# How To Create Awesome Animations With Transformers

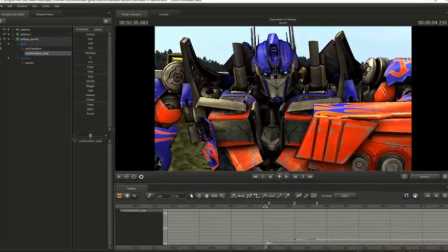After animating a movement, you can copy and paste the last key to make it feel more like the part is snapping into place.
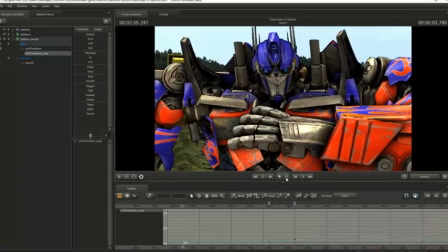After doing this, or animating any part in general, try to avoid keying it again if you don't intend on animating it further.
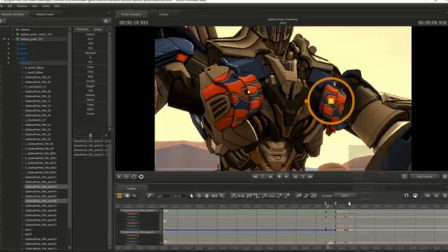This avoids any chance the part may start moving when you didn't intend for it to do so.
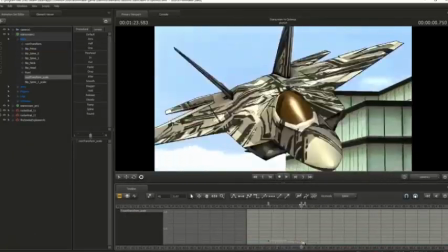If scaling down a part on screen, try to make it scale down fast.
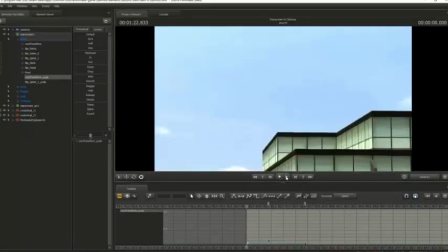Making it scale down slowly will be obvious to the viewer and break the illusion.
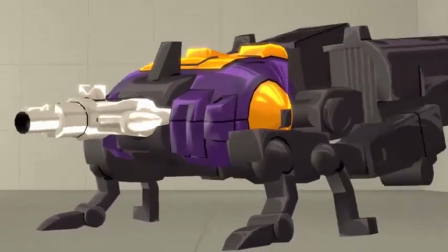Don't overdo it. Simple models need simpler transformations.
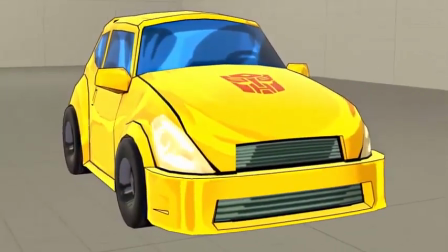The Devastation models, for example, transformations will not work if you try and do too much with them.
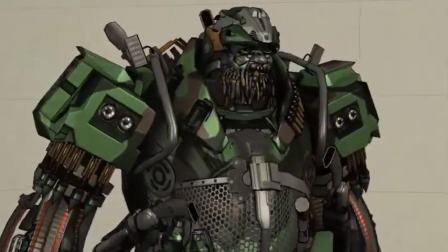Final tip: sound design. Make sure the sound you use hits the key moments of the transformation.
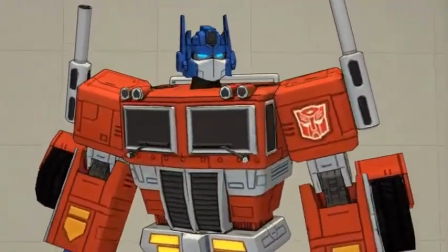If the character slams their foot into the floor, make sure you hit that key moment.
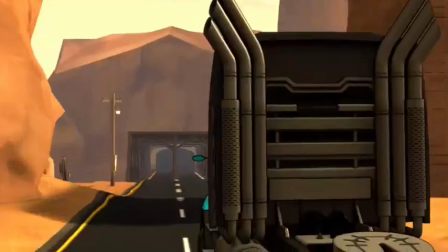If your sound design doesn't fit, a great transformation can easily be less impactful.
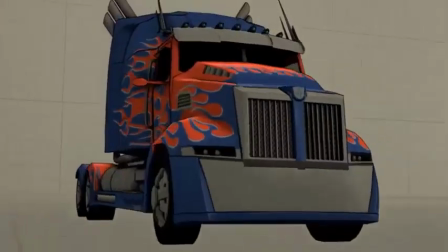Ultimately, there are so many things I could say about transformations, but realistically, practice makes perfect.
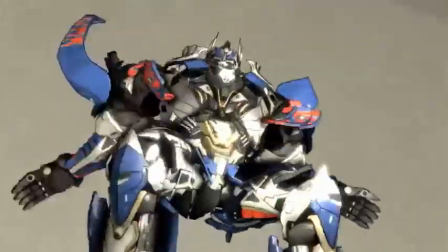It isn't going to work perfectly first time, like animation as a whole really.
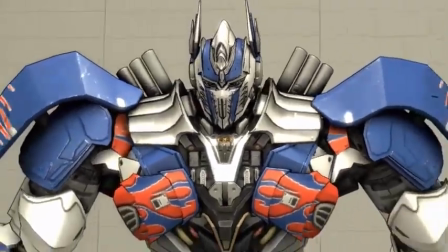Making transformations takes a lot of effort and understanding, so have patience and feel free to share your work with me in my Discord server.
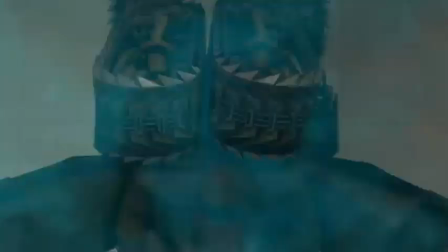I'm always happy to give feedback and try to help. You can always leave questions in the comments and I'll do my best to get back to you.
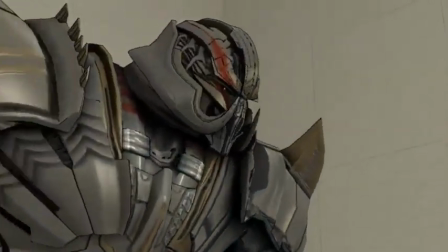I hope this video helps with the transformation work. And with that being said, thanks for watching.